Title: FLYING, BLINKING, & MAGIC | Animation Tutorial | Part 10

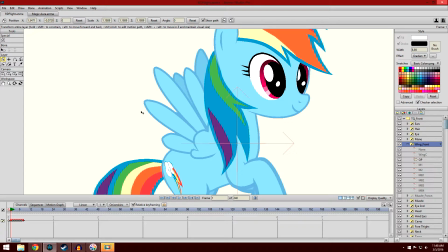497s
So the flapping of the wings has more momentum going down than it does coming back up. So it takes more time for the wings to go into their open state again than it does for them to flap downwards. And that's the purpose behind that. There we go. Okay, so we have the wings open,
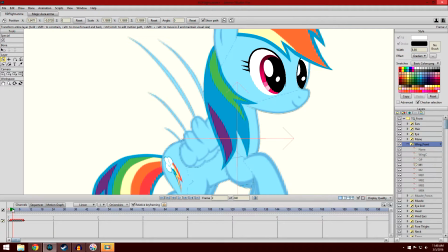516s
then we have one frame of the wing going down, a second frame, and that's it. There's just 2 frames for the wings flapping. Hold on. There we go. 2 frames of the wings flapping.
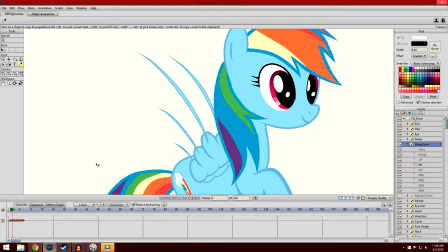530s
Now, if you're wondering what those lines are, these are very important. Now, I haven't discussed this yet in the animation tutorials, and I think it's a good time to start. These are basically speed lines or something.
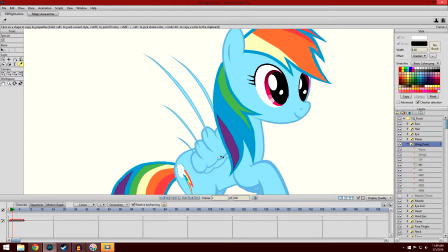544s
You use lines like this when you're trying to emphasize motion. So when you want to say, okay, well this thing is obviously moving very quick, only 2 frames of flapping, right? So we're going to add these lines to say, okay, well it's moving very, very fast.
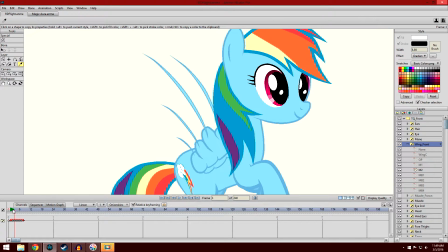563s
As you can see, it's moving very, very fast, like so. Then immediately preceding that, we have it coming back up. So the wings kind of stall a little bit, they start to move up a little bit more, a bit more, open, and pop.
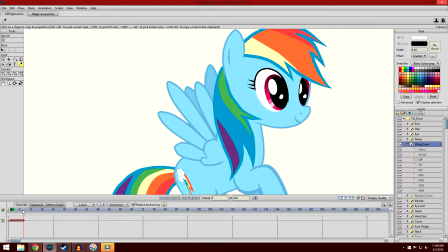582s
Like so. And then right here, we cycle it. So there's 2 frames of the wings open, and then the flap goes back again.
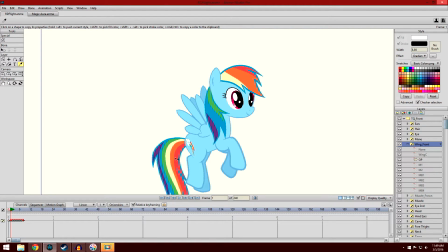592s
Like so. And so now in the end you have something kind of like that. Oh, right, and the bobbing.
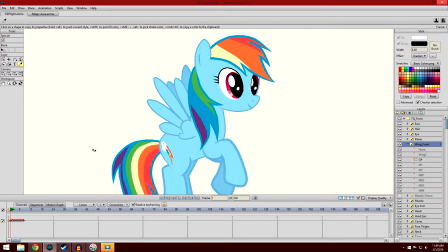598s
Now, something else that you're going to want to do is you don't want the character to be completely stationary. It looks very unnatural for them to be flapping their wings and be stationary. So, what you do is you go into your overall layer,
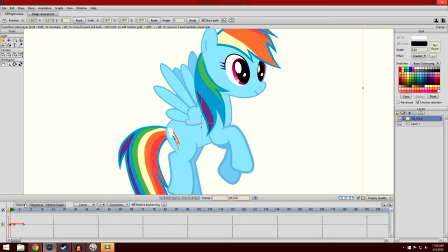615s
and you have your layer transform layer tool. And so as you can see here on frame 1, we have it at this level.
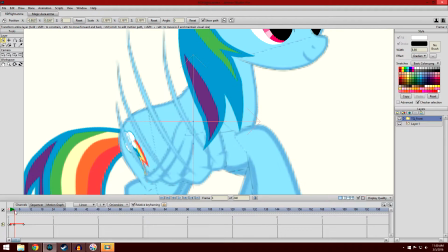625s
Then the 2 frames of the wings flapping, boop, boop, like so, it moves upwards.
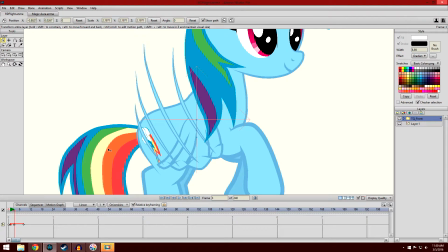634s
Then as the wings, because obviously as you're flapping downwards, you're creating momentum with the wings to lift you up. But when the wings are coming back up like so,
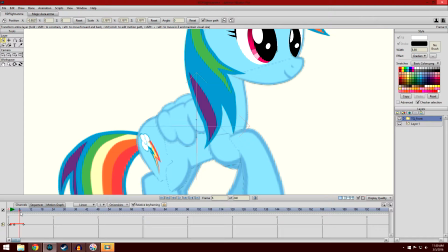648s
you're not pushing downwards, you're not pushing air force downwards, so you're going to fall down a little. And so then the wings pop open. And as the wings pop open, Rainbow Dash falls back down a little bit. Like so. And then it bobs again.
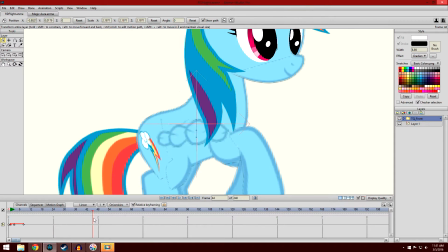669s
And it cycles back through that like so.
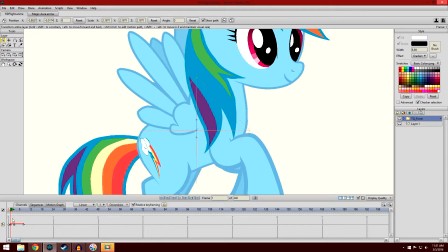674s
And you can adjust the bobbing as you want, but make sure that to make it look realistic, you want
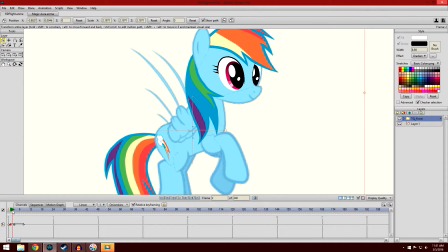682s
it so that when they are flapping their wings, they move upwards, and then as the wings are coming back up, like so, they move downwards with the motion of the wings coming down.
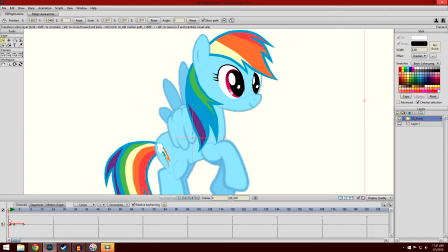695s
Then they flap up and down, up and down, up and down. And in the end, you should get something that looks a little bit like this.
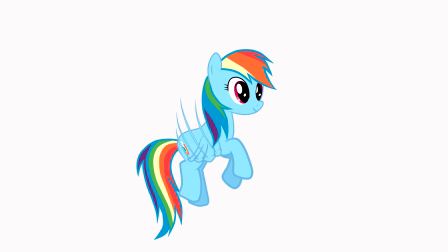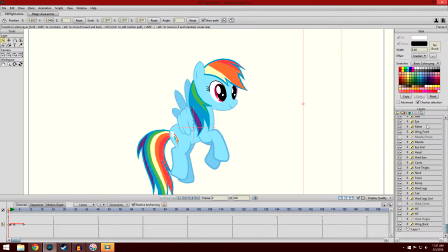711s
Oh, and I forgot to mention one last little detail. The back wing, you don't have to do hardly much of anything. Since it's not really in frame much, we have the wing just disappear, and then pop back.
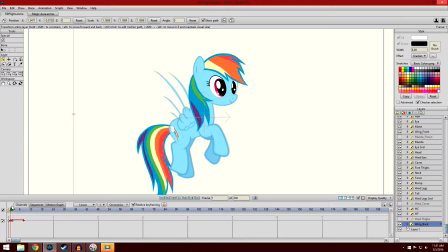725s
Like so. That's all it is. A frame of it open, a frame of it gone, all the way through, and then pop. It cycles back to it being open again. And that's all that is.
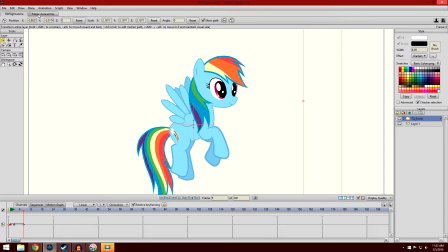740s
Now that we've gotten that out of the way, let's move on to magic auras. This is another thing that people have asked me about.